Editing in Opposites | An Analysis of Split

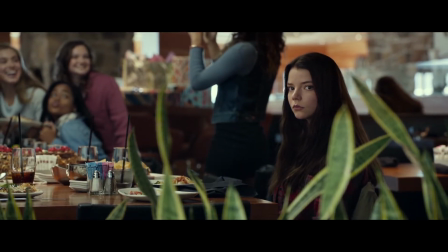So I recently rewatched Split, and while I still agree with most of the issues I had with the film,
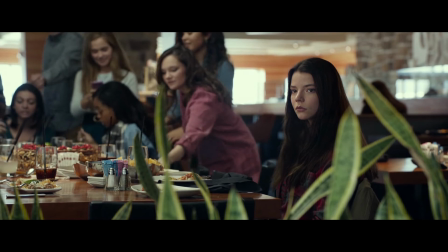I think it works as a great showcase of how you can use difference and opposites in filmmaking and editing to easily convey information to the audience.
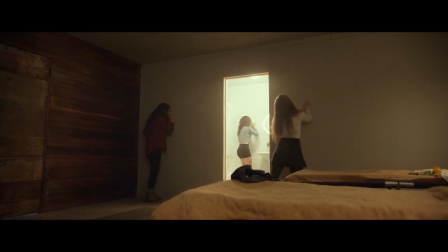Spoilers ahead. Let's start at the very basics with tone, or more specifically changing the tone of a scene.
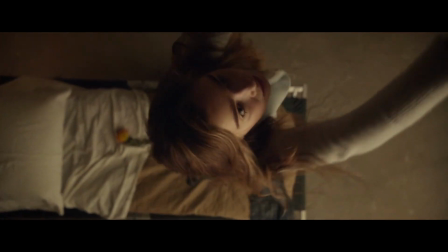An equal but opposite cut can help ease the transition from one feeling to the next.
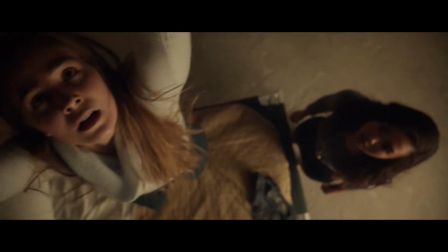So for a simple example, cutting from a downward shot weakening the characters to an upward shot when they achieve something, empowering them.
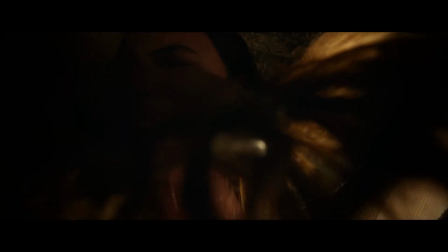And you can also use this technique to cut between scenes, transitioning audiences from dangerous environments to a safe one.
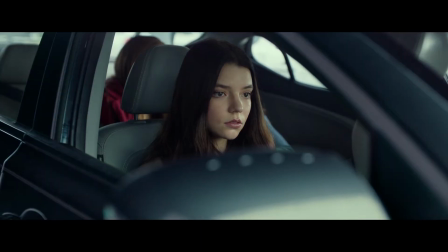Right, so let's see a less clear example, using a difference in the space of a scene to change the tone.
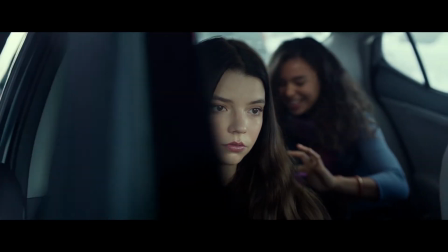In the abduction at the beginning, the scene entirely plays out outside of the car, maintaining some distance from the characters.
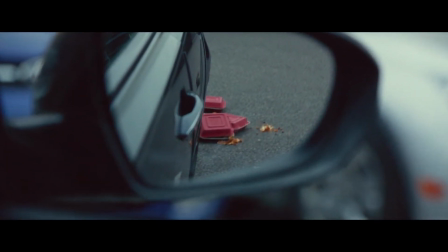However, the moment Casey realises something is wrong, we cut to inside the car, making it feel closer and more involving.
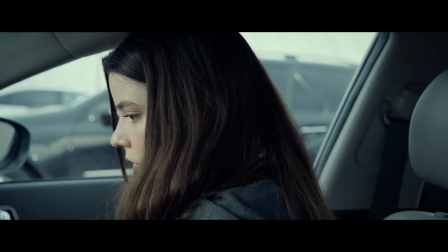And also utilising a 180-degree cut to heighten the reveal.
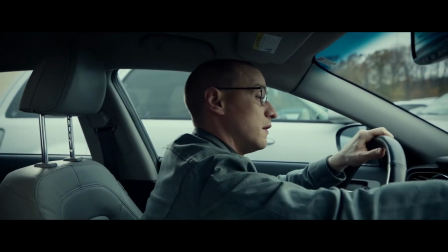Now this change from outside the car to inside the car may seem very small, but it's something that needs to be taken into account in editing.
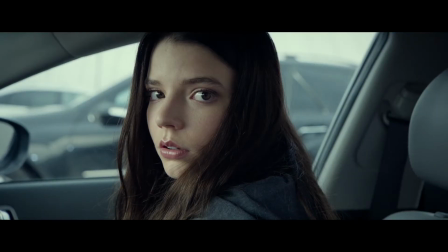Going back and watching the trailer after making the first draft of this video, I realised there was actually a shot taken out of the film, showing the abduction from outside the car.
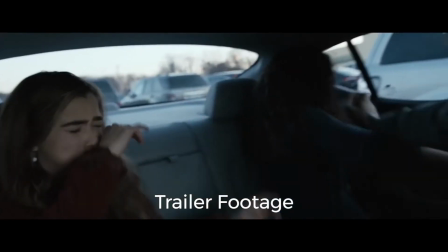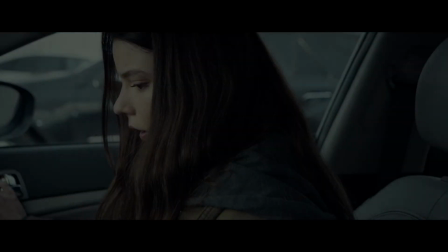Which is understandably let out, seeing as it ruins the tension by putting distance between the audience and the attack.
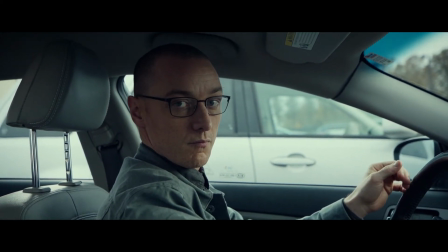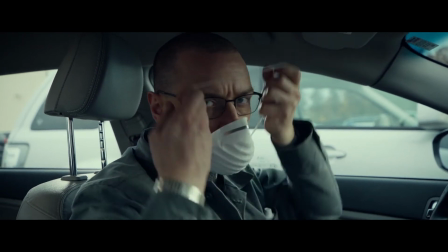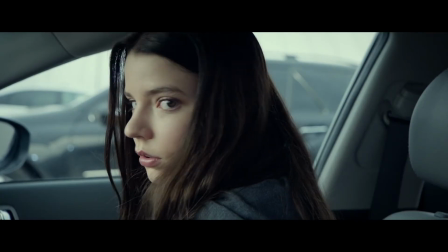Anyways, let's reverse back a moment to this cut, as I get to my second point, perspective.
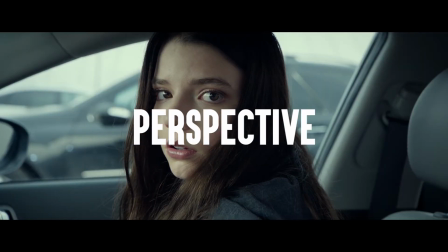So in this case, cutting from an image of a person to their point of view, a 180-degree cut.
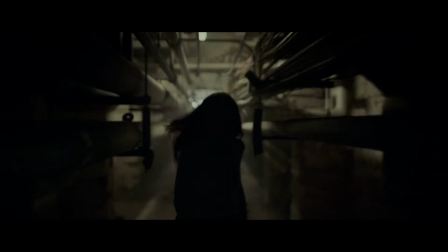The obvious benefit to using this style over shots including the person is that it immediately puts the audience into the mindset of the character.
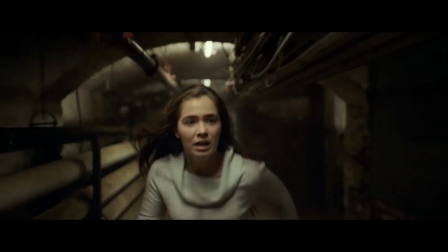For instance, in the locker scene, this is used to heighten the tension as the audience are experiencing a similar lack of sight.
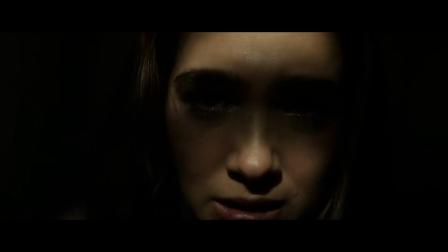You can see this being played very heavily in first-person horror games of this generation.
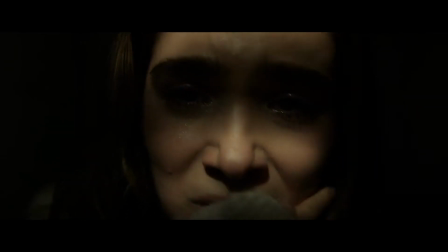As well as in the case of this particular scene, having the camera anywhere else would lessen the claustrophobic feel,
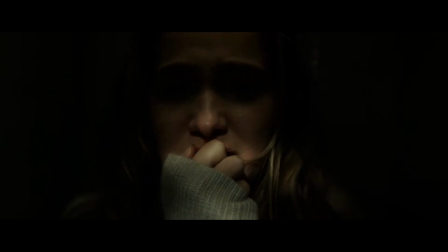as it's implying there's literally no space to go but inside the head of the character.
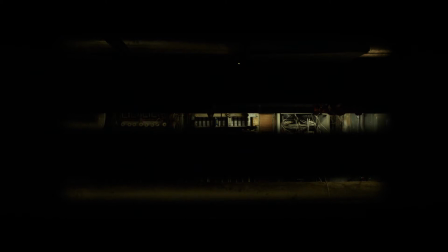But mainly, this perspective is used to signify importance to a character and can effectively be used as an emotional close-up.
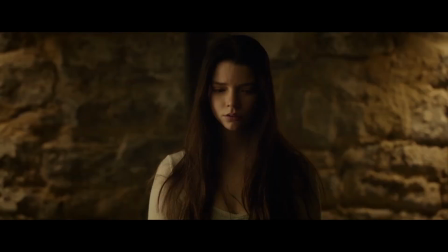What I mean by this is that regular close-ups are used to convey necessary information to the audience, something relevant for the plot.
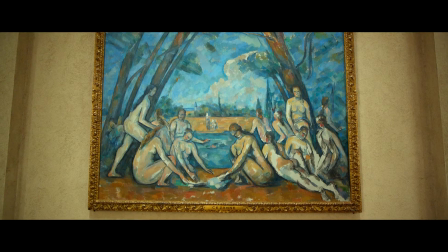However, if we use an example from earlier when a character is looking at a painting and it cuts to their perspective, it's not a shot implying the painting is actually important to the plot,
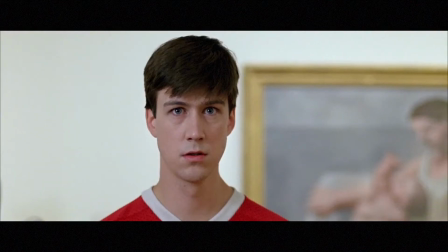but it's implying it means something to the character. So for something similar we can look to Cameron with his painting in Ferris Bueller, or Travis with his Alka-Seltzer.
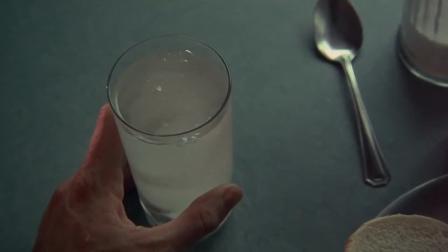It shows how characters can make thematic connections within their own heads, either with inanimate objects or with memories.
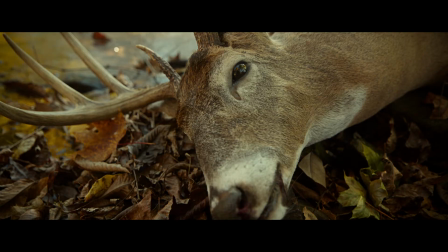And you can see this in Split, when Casey comes to the realization that she's now prey.
See, you didn't used to like to come out here.
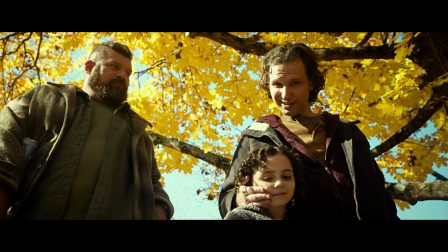This is like our family tradition, right? Good shot, big brother.
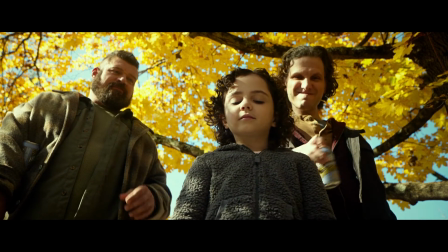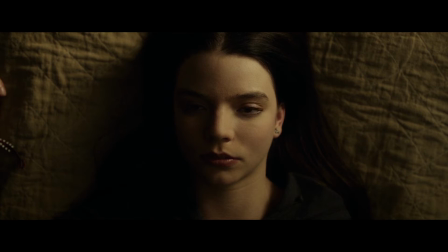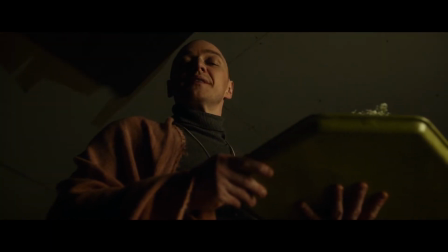I have your meal, sleepyhead.
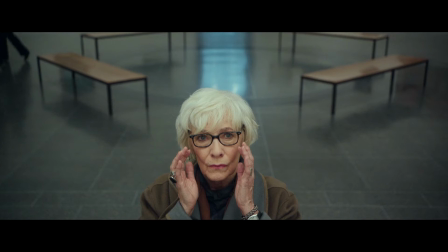So we've seen using opposite cutting to represent being inside of someone's head, but now let's look at how you can convey similar things outside of a person.
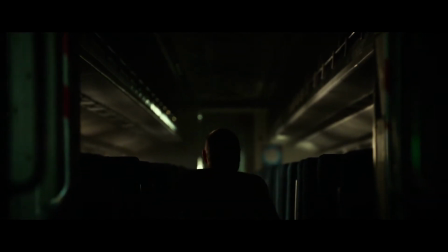For instance, moving a camera away from a person as they're deforming, and zooming when they're reforming.
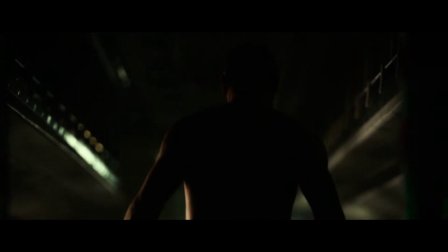This is my third point, character.
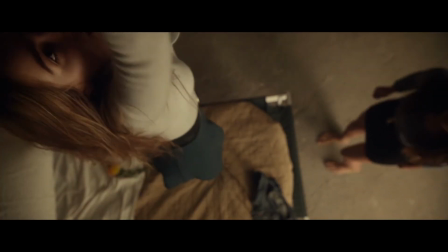It's the same process as before, using the environment and the camera to belittle or empower a character,
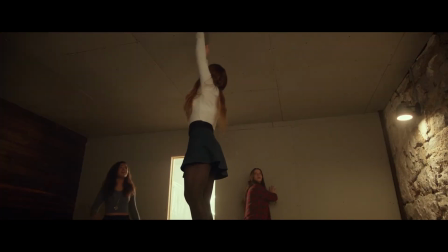only this time it's due to internal changes, not external.
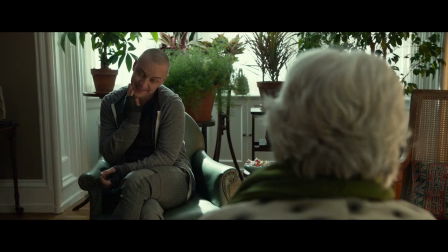You can see this come into play in Benny's appointment scene, as the camera closes in tighter as the questioning gets more intense.
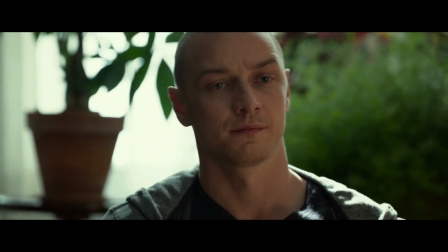And then once it's revealed he was actually Dennis all along, he relaxes and the camera releases its grip.
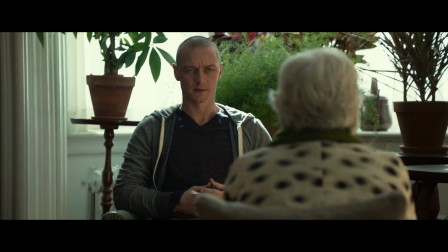Now I just cut something very important out of that scene, which adds a whole other context to this device as well,
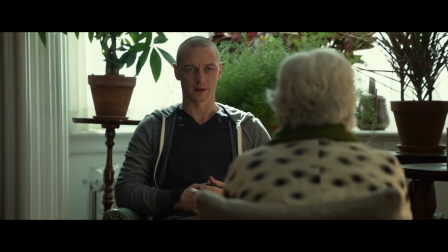as throughout this interrogation the film keeps cutting back to the therapist, whose shot remains still,
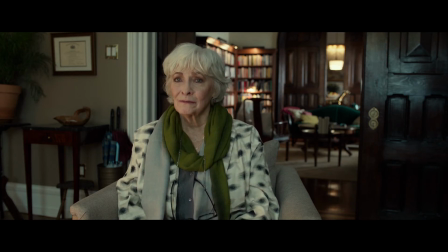demonstrating her remaining calm and maintaining control throughout the scene. And the dichotomy between these two shots really show the balance between the characters, which brings me through to my final point, relationships.
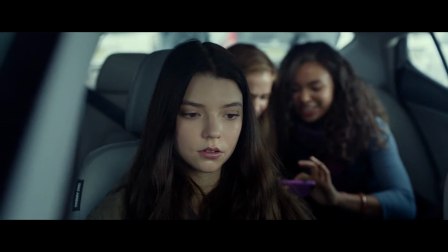So while the previous scene was more showing heightened juxtaposition between characters, let's look how editing can use opposites to dictate the actual dynamic.
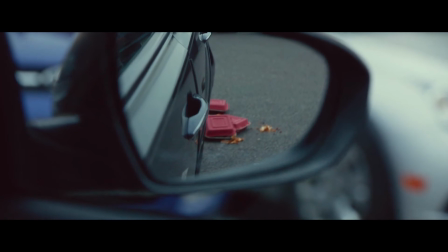In an earlier example, we already saw how cutting from outside the car to inside was giving us a sense of proximity to danger and entrapment.
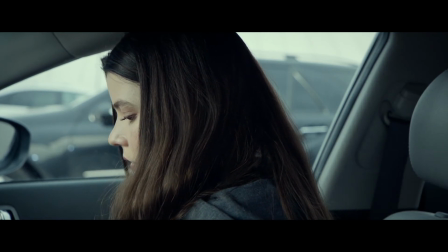And in a later scene, this idea crops up again, when the psychiatrist is trying to reach out to Kevin.
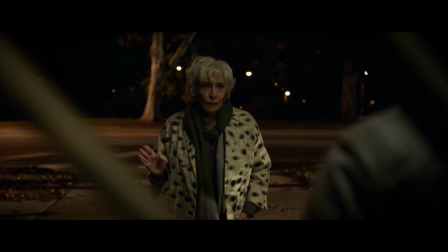While one is open, the other is enclosed. However, as she talks to him and their dynamic changes, one camera pulls forward,
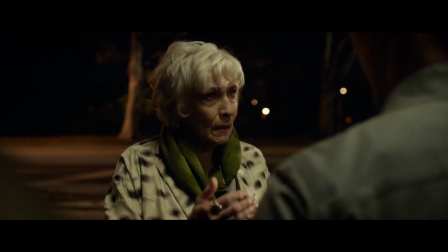closing the gap and removing the barriers, representing a shift in trust.
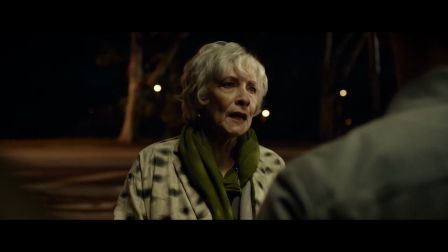But perhaps that's too subtle for you, and you really want to make sure that your audience instinctually feels that something is now different. That's when the 180-degree rule comes in.
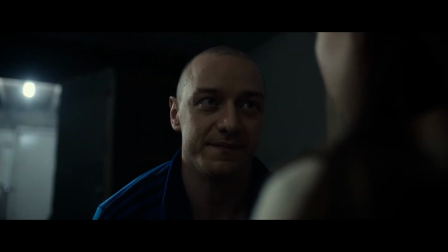Now, I'm pretty much certain every one of you knows the 180-degree rule of filmmaking, but if you don't, here's your chance to pause the video and look it up before I continue.
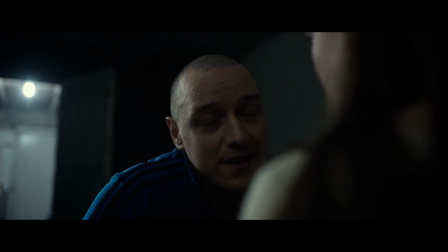Done it? Great. So let's break that rule. So in the case of Split, whenever it wants to make a sudden change in a relationship, it will break this rule,
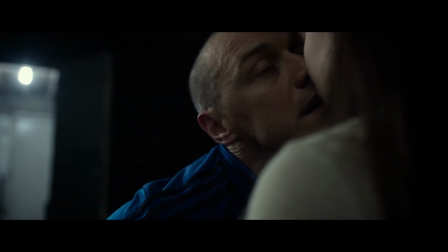such as an action causing a character to trust someone, and the scene changing completely.
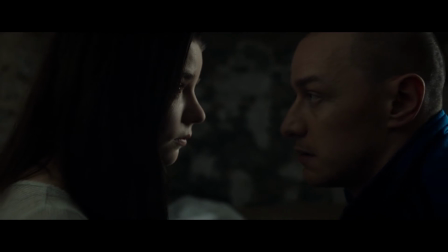However, this is ultimately a thriller, and an obvious component of thrillers is where the power lies in a relationship,
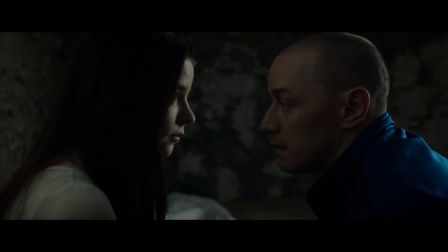and throughout these films it typically jumps back and forth between protagonist and antagonist.
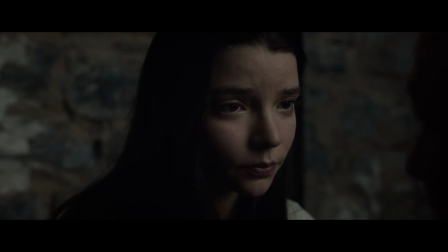So in Split, the 180-degree rule can essentially be broken down to just a marker of who is in control.
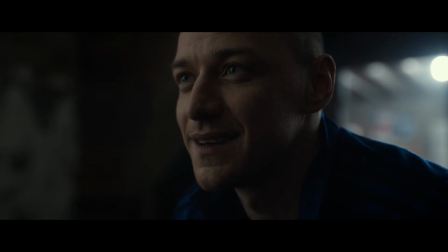So what could be seen as one character changing their minds could also be seen as another gaining control over them.
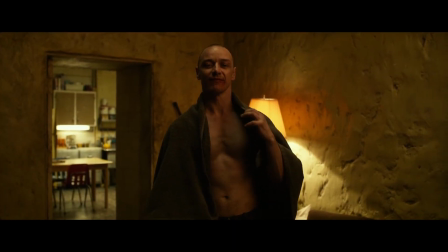To get this across, let's simply look at a moment where the power literally swings sides.
Thank you, Hedwig.
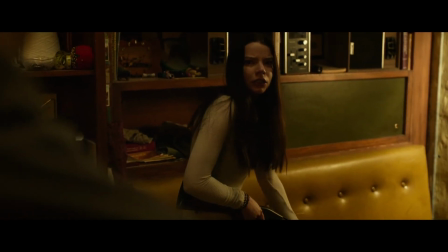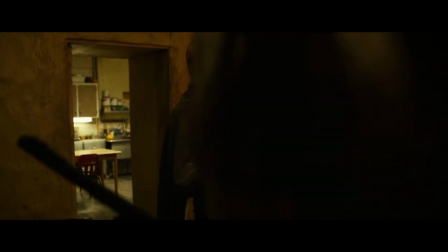Everything's fine now. Kevin went no ground. Kevin is asleep.
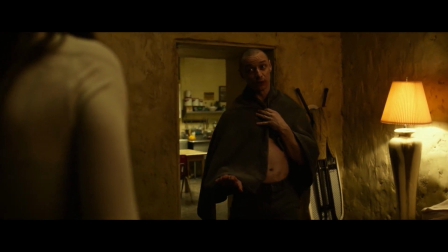We've made him sleep far away. You can call his name all you like, dear, but he's not going to hear you.
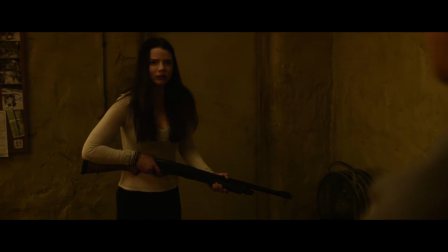With the reveal of new information, the camera is breaking convention to create an uncanny feel and a noticeable change in the scene.
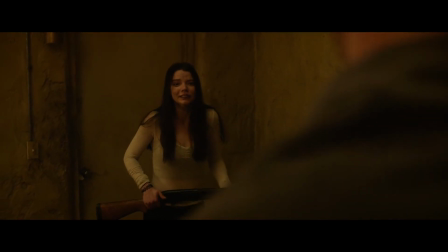And in this particular case, it also has the added benefit of moving the blocking.
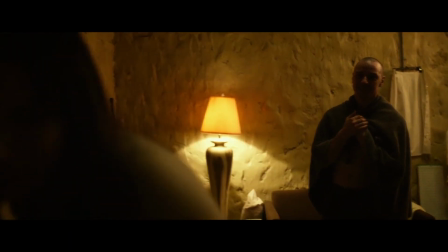This moment alone is proof that a quote-unquote rule of filmmaking is only as important as you let it be.
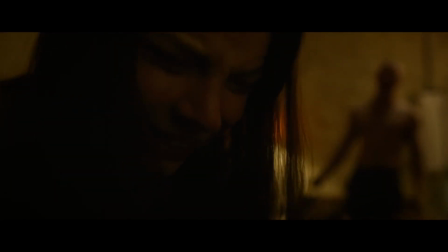So with that established, let's look at the scene with Hedwig and the walkie-talkie.
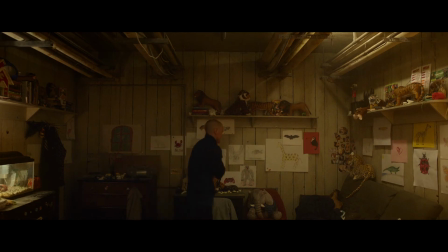We start with these awkward opposite shots to accentuate the comedy of the scene. However, while these may look to be shot straight on, they're actually slightly to the side of the characters, as you can tell by the eye lines.
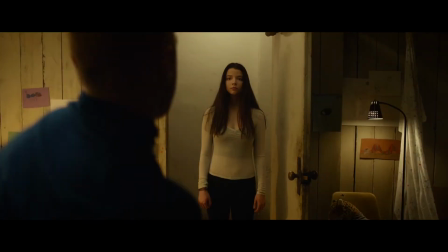So we've established which side of the scene this 180-degree rule is taking place.
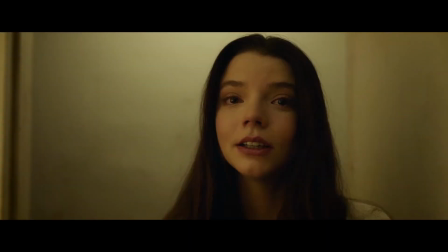And this continues through Casey trying to convince Hedwig to stay, until he breaks off and comes towards the camera.
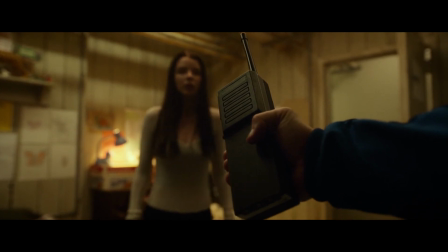The dynamics of the scene have shifted as Casey now has something to escape with.
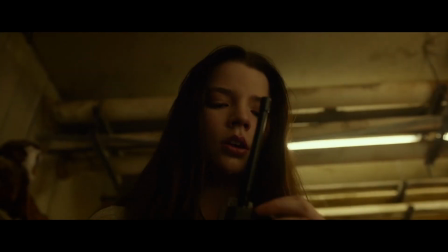We remain on the side for a while Casey realises that it's real, and Hedwig eventually tries to fight her for it.
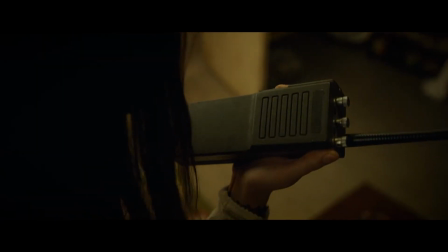However, once she's fended off Hedwig, that's when the camera now breaks the rule again. And not only that, but it's now jarringly moving back and forth across the line, conveying visually to the audience that not only is the power now in question, but also that Hedwig is changing.
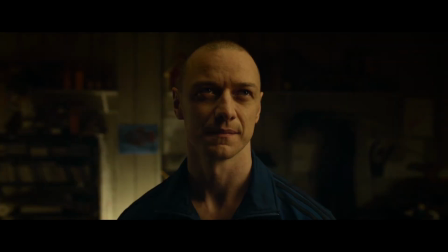Eventually Kevin completes his change, and the power shifts one final time to establish the victor.
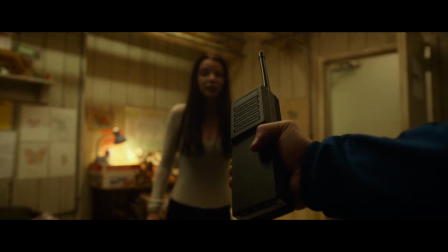So within a single scene, we've used the 180-degree rule for a reveal, confusion, transformation, and shifting power.